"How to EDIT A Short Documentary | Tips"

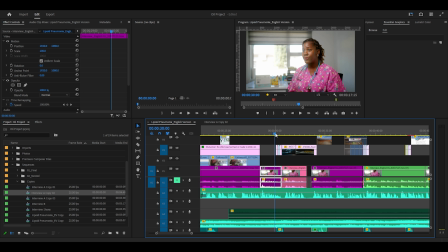7:09 the the sound of how you start a a gas stove just to also have that montage of the doctors come through when it goes all those
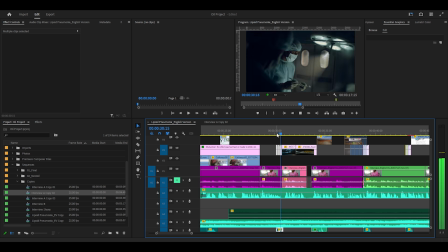7:20 clips just come in there some people boil it and cool it down if
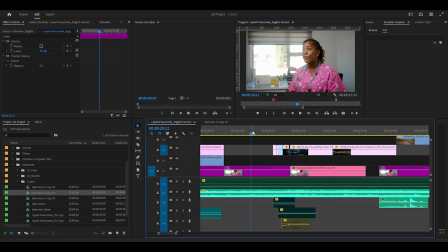7:25 i mute the sound effects just listen to the difference religious reasons some people
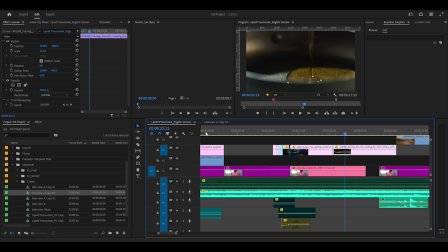7:30 boil it and cool it it doesn't have the same impact some people boil it and cool it down so sound design is really it's a really beautiful thing that
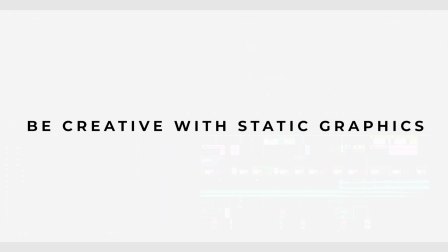7:40 you can do use creative ways to display either static
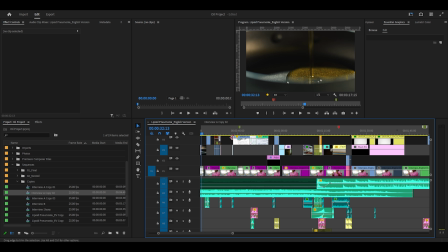7:45 images or you know things like articles so for example this one is a real
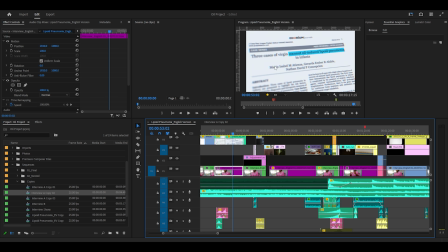7:50 article that actually exists instead of me just putting it there as uh you know how the pdf would look i i sort of added a bit of motion i put it into a 3d uh workspace and then i also used highlighting effect this is probably an effect that is you know quite well
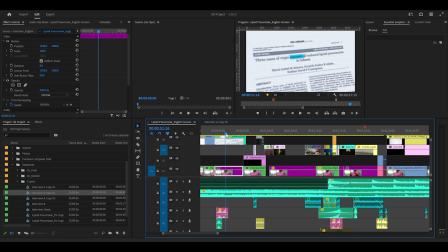8:10 used now in most documentaries but hey I used it because it works and I also if you notice even on this one I tried to make it look like a computer screen you can see the pixels or at least the pixels that I tried to create in After Effects and that was something
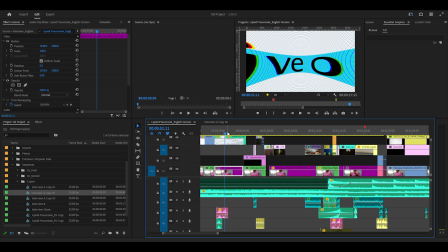8:29 that was actually quite nice to do this was the first time where I was doing it thanks to a couple of tutorials I actually think it came out nice I had an adjustment layer and then I added a grid effect and then I changed the settings there and then I also added a
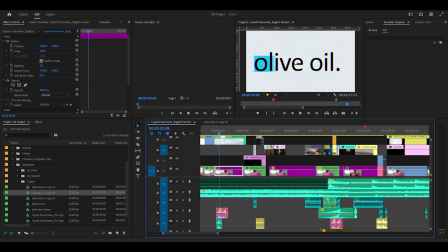8:48 VR digital effect and that's what gives us this color distortion which makes it look like you know those screens that all
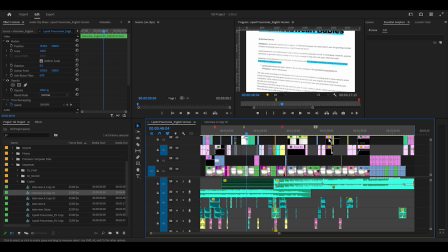8:59 those old screens that you know of as for the x-rays that we spoke about earlier i
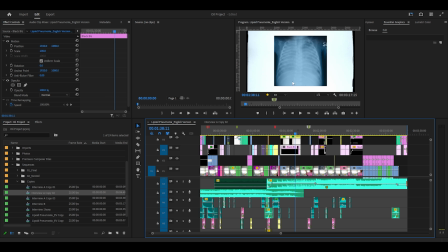9:04 i just actually got them as images let me actually look for those so this
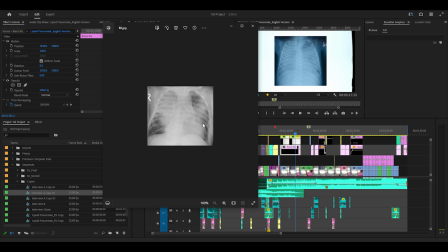9:09 is what the the x-rays that i got looked like because at the end of the day i needed to use the actual stuff that um the
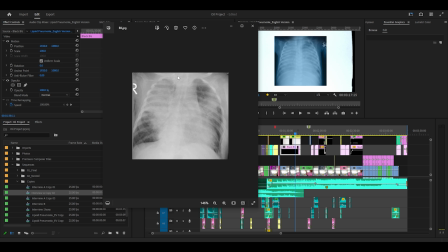9:18 actual cases that were there um so you can see this one is in black and white but i i felt like you know back then if
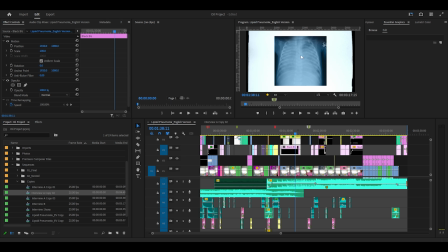9:25 you remember x-rays came out on a on a bluish um you know sheet of i don't know paper i don't know what what it's called uh i don't know if they still do that probably do but i felt like let me let me put a tint to it so that's what i
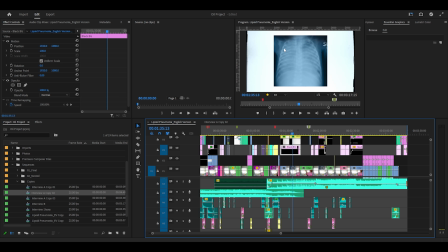9:41 did i just edited these in photoshop just put the little tint on them and i used a stock video rather um at the back there just to symbolize because they usually would take that x-ray and put it on top of a of a table or something that has light just so that
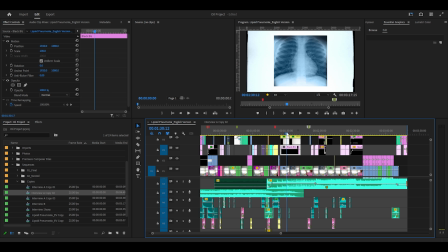10:00 you see uh clearly so that's what this background was kind of mimicking so yeah i just did that you know it's just something
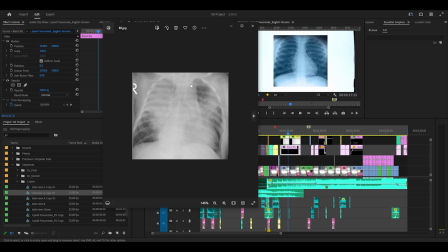10:09 that's simple as opposed to just you know putting this on top of the video it doesn't look nice when it's like this i mean it's just yeah if it doesn't
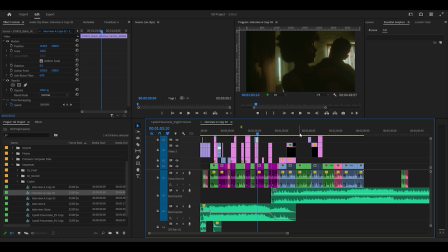10:18 add any value then cut it so this this applies to everything it could be the a footage it could be the b-roll it could be the graphics
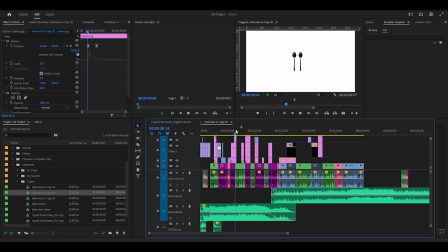10:26 if you see in this rough cut i i wanted to do some animation thing with spoons but i just felt like look it's not working it's not going with with everything of course this was a rough cut but even when i put it in after effects it just wasn't working this was my
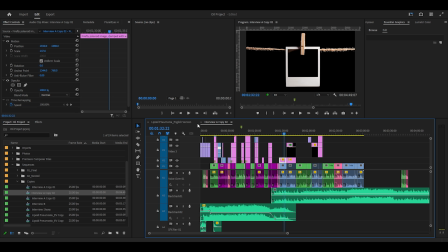10:43 initial idea of how i wanted the x-ray images to come up but it wasn't working so i cut it so if it's not working if your first initial idea is not working don't die on that hill like just cut things that don't work actually one of the things i've mentioned in my
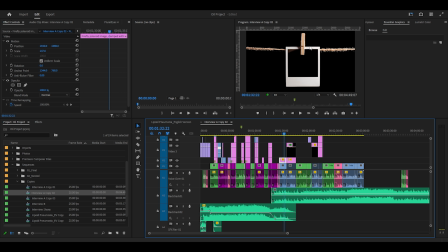11:01 previous videos is if you are editing break up your edit in such a way where when you're done with your first draft just close premiere